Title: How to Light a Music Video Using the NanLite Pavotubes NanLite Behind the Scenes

The basic idea of this music video is balancing tension and control with release and improvisation.
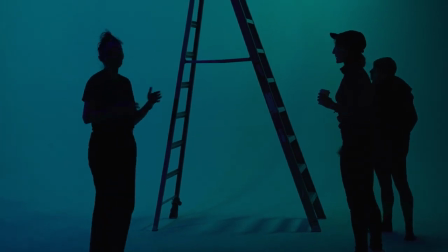[0:18]
And I was excited by the challenge of using no other lights but the Pavo lights.
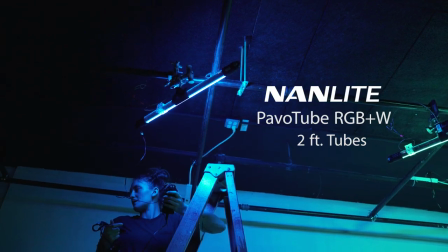[0:27]
You can dial in saturation and intensity and hue. They're a really flexible, creative tool. When I started planning this project, I knew that I wanted to bring in my friend Susie Sadler,
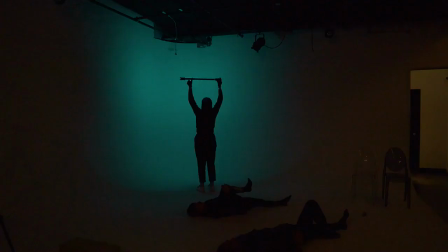[0:39]
who does amazing things with light, with photography. Jacki and I are good friends. We've known each other for a few years.
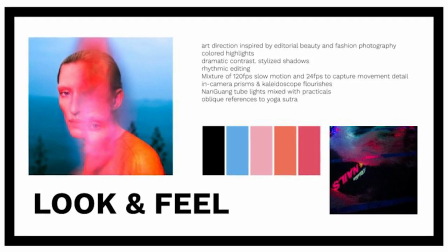[0:47]
She had put together this really amazing creative deck that had colors, it had art.
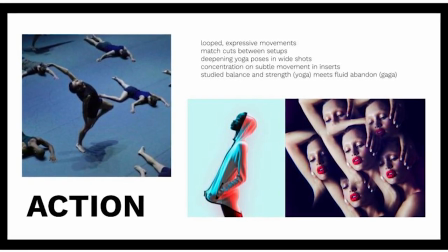[0:55]
It was kind of loose in the beginning.
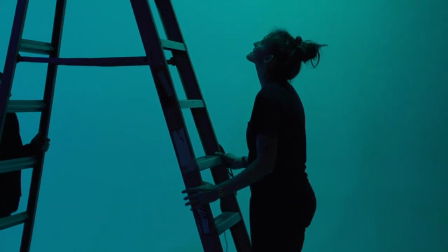[0:58]
Trusting Susie with blending these lights together and creating the look of this video let me focus on directing,
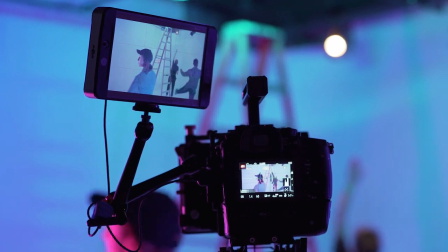[1:06]
and we started talking about what sort of color palette there was, how we wanted to integrate these tube lights into the shoot. I really loved the control, the amount of dialing in you could do,
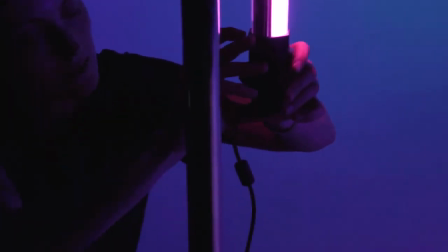[1:20]
and the specificity of the hue, of the saturation, the brightness, and having those specific numbers on the light itself so that I could set the lights to the same color, or if we changed setups, I could return to the same lighting setup that we had before.
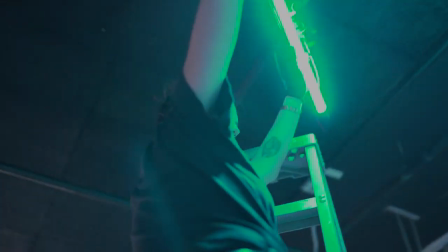[1:41]
Susie put 4 of the Pavo lights on the grid above the cyc and create sort of like a
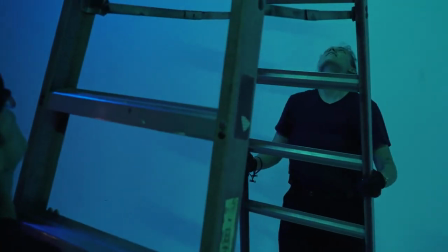[1:49]
watercolory background effect without, using a bunch of gels, or, we weren't using seamlesses. We tried to keep the foreground pretty simple.
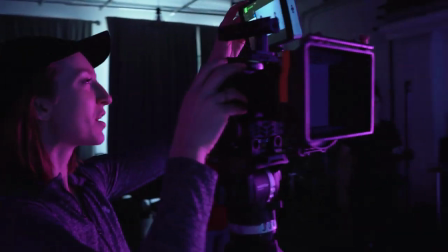[2:01]
We just filled in on either side with a very glowy mix of a pinky red and a orange.
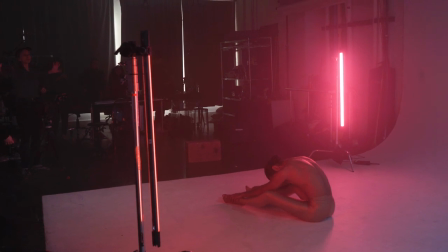[2:10]
And it worked really well with Miguel's skin tone too, and everything looked pretty gold, and that's all by design.
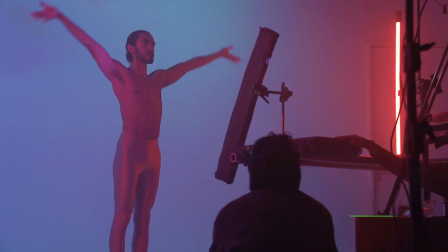[2:18]
Jacki had the idea to have a light source that imitated a copy machine or a scanner,
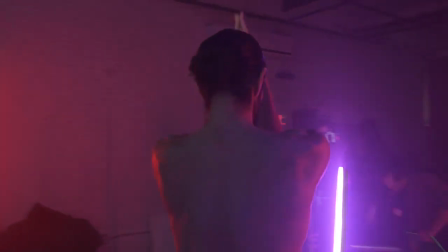[2:26]
to have a vertical stream of light that moved across the dancer's body. And so she had the idea to put it on a Dana dolly so we could fully operate it,
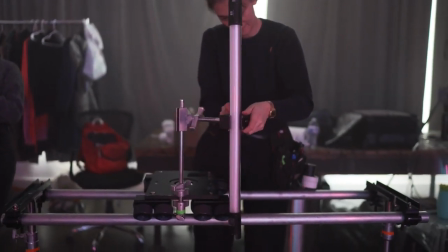[2:36]
and I made a little rig to get the light vertical and was able to control it as we were filming.
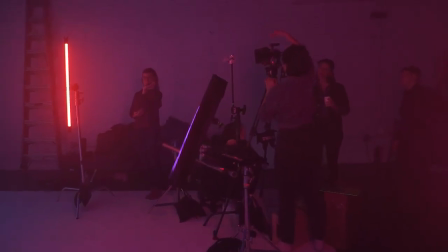[2:41]
So I would watch the monitor and I could control the speed, and it was nice and smooth and consistent. Occasionally for different setups, we had a closer shot and we just put the lights on RGB mode.
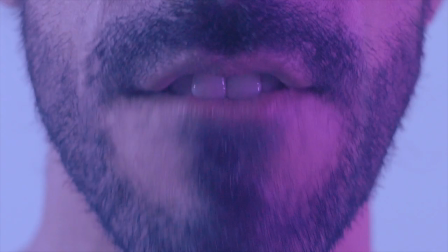[2:53]
It's just this kind of sync, out of sync combination of color. Going off of the lights that we were using and having this super saturated tool,
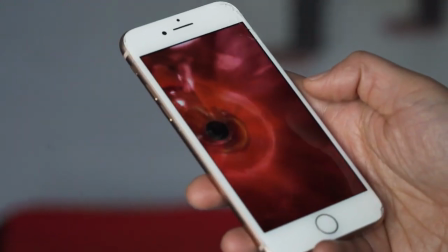[3:05]
Anna, our art director, she had brought props and she had done a lot of the production designing with us.
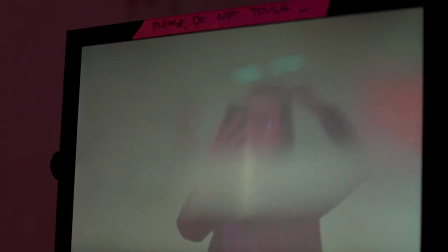[3:12]
Both Anna and I basically just looked for anything reflective or that would refract light in a way,
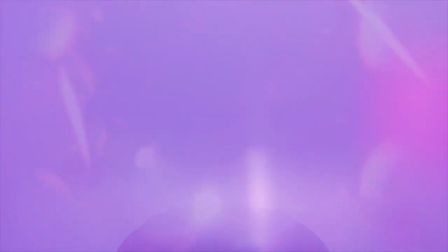[3:18]
because we wanted to play with using practical effects in camera. The studio shots were meant to feel very controlled, and we did that with lighting,
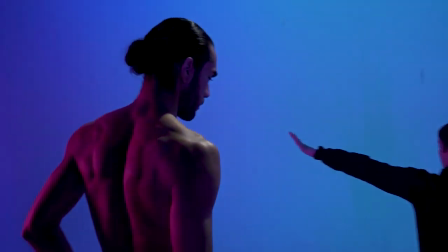[3:27]
we did that with a kind of scripted choreography.
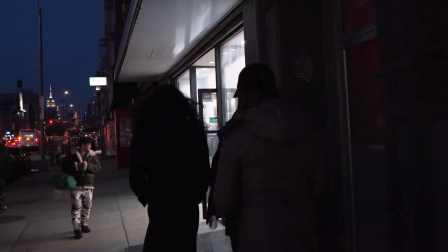[3:32]
And then outside was more about
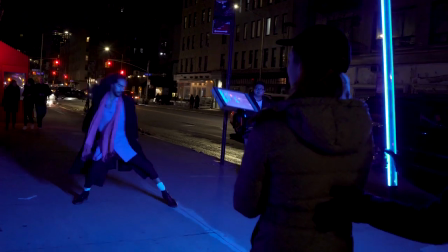[3:36]
letting Miguel interface with the environment.
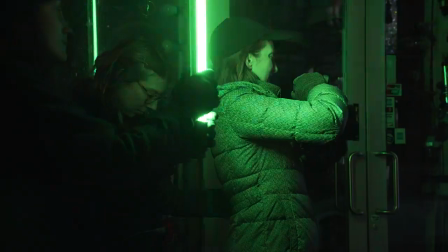[3:41]
So I was actually able to hold the light and stand next to Jacki and move with her,
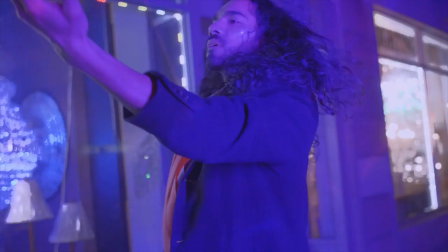[3:46]
but also move with Miguel when he would make these big grand gestures and shape the light to his body movement.
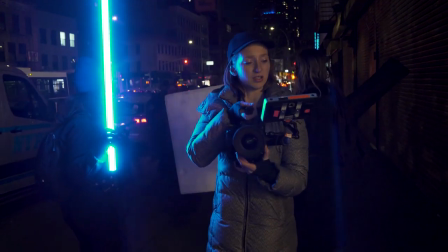[3:55]
And it was amazing to have these lightweight, compact lights that were self-powered.
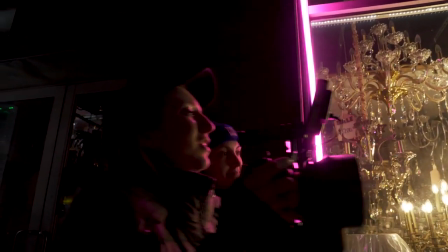[4:04]
We were able to put lights on ledges if we needed them, and I just carried the light for most of the shoot outside.